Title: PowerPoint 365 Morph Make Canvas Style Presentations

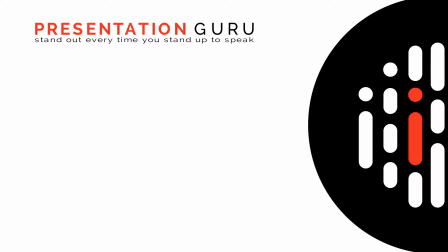7s
Hi everyone, my name is Leslie Barringer and I'm part of the team here at Presentation Guru, which, if you haven't heard about yet, is a digital magazine sharing presentation information and support from experts around the world. You can find us at presentation-guru.com.
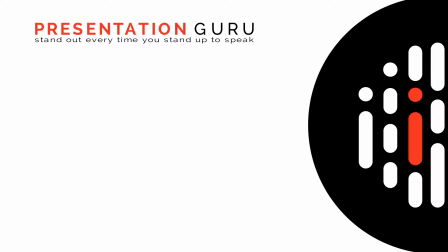27s
In this video, I want to show you how to use the Morph Transition feature to create a canvas style presentation.
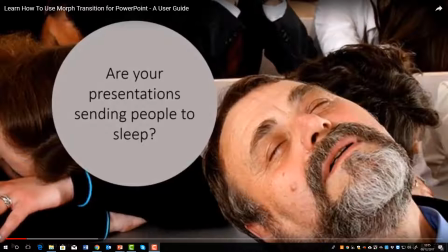36s
In our video, Learn How to Use Morph Transition for PowerPoint, we look at how using Morph can give the impression of movement, panning and zooming to draw your audience in and keep them engaged.
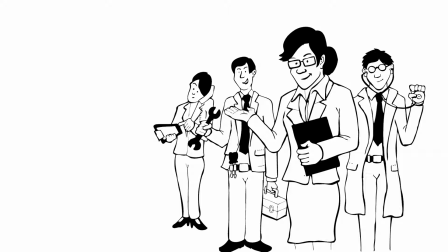50s
In this video, we move away from the traditional look of PowerPoint slides to create a more conversational and canvas style presentation. So I'm using two short examples which both use a base image and then introduce some movement and some content.
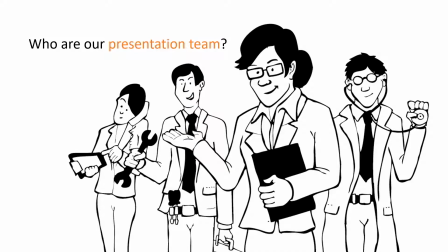69s
This first example has quite subtle moves as each member of the team is introduced.
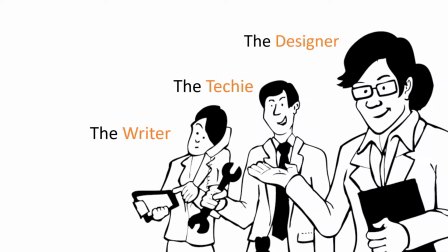78s
It's easy to forget that we're looking at a slide and so the content becomes more engaging.
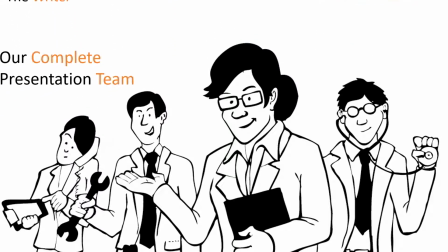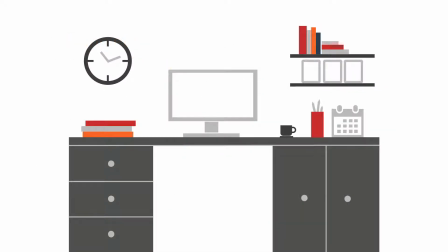91s
So this second example is a little less subtle and is more dynamic.
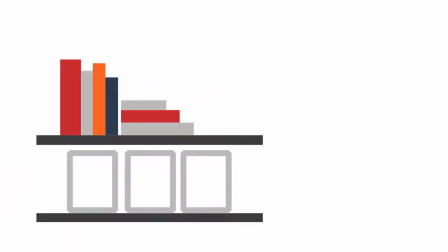96s
It uses zooms and pans to explore the image or big picture,
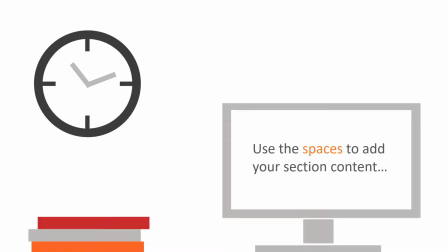101s
and it has specific areas to organise your content. Here we've used the screen on the PC to add some content.
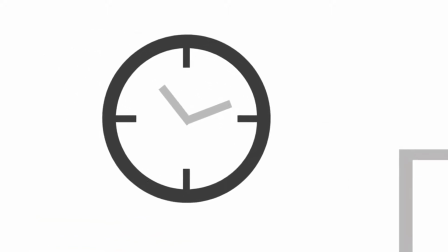112s
And imagine if you had a time-sensitive piece of content to cover, you could use the clock area,
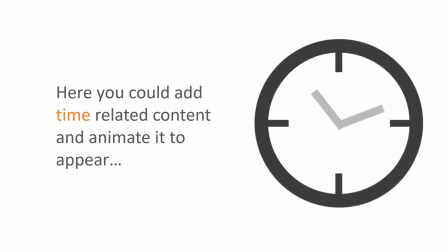120s
reinforcing the message.
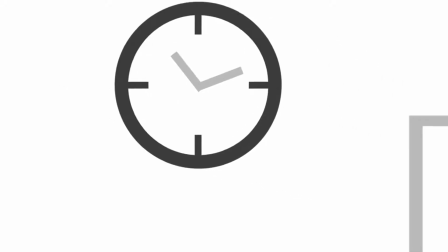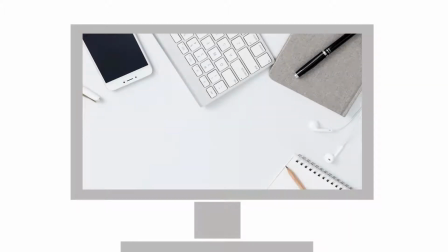127s
You can give the effect of zooming in even further, which works well if you want to investigate and dig a little deeper into the subject.
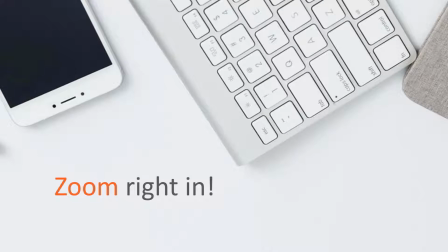137s
Zoom right in and back out again.
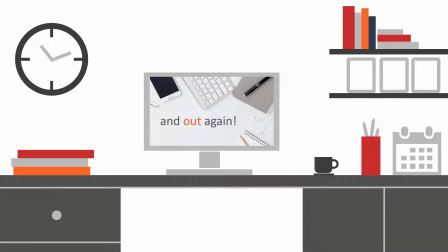146s
Both of these examples help your audience to stay connected with your message and not get lost in a long and linear presentation. And creating these effects is really quite simple. And once you understand the steps, it's just a case of repeating the process. So let's have a go.
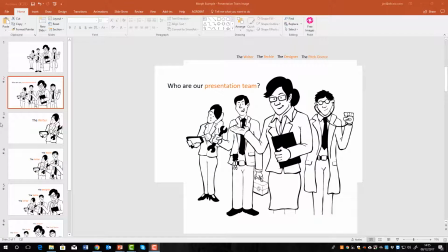165s
This is the file that I used for the example for the presentation team.
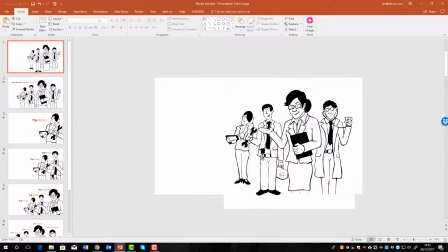170s
And down here on the left-hand side, you'll see that I've inserted an image. And it's the same image the whole way through. I haven't had to crop or edit the image other than to move it around or resize it.
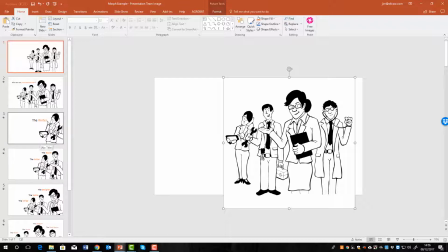188s
And that gives the effect of the movement on the slides. I'll just mention at this point that if you can get an image with a transparent background, that's much more useful because you can actually see where it is.
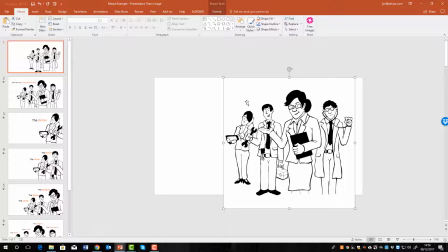202s
If you do a big stretch out of the image, you can still see where the slide is behind it. I'll cover this in a little bit more detail. This image has a white background, so I use the left-hand slide organizer to show what's actually going to be visible.
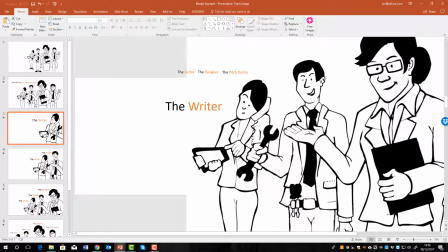222s
So here you can see on the writer slide, the rest of the image is still there, but I've resized the picture so that just the writer is visible.
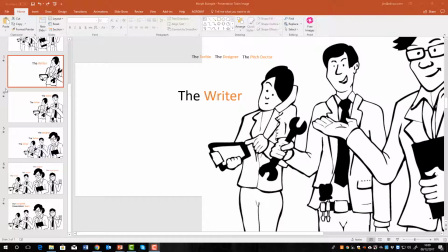236s
Let's get started and go through the process.
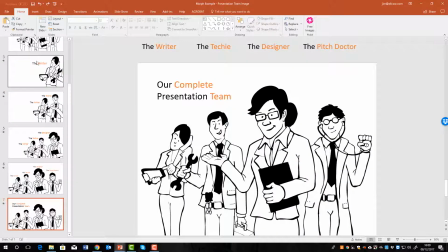239s
So first, let's go down here and then we'll add a new slide at the end, just blank.
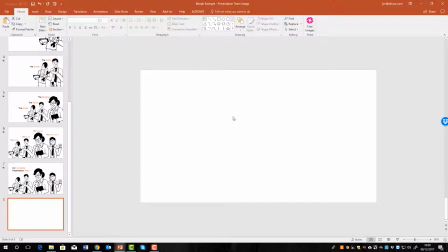248s
Then we'll insert an image.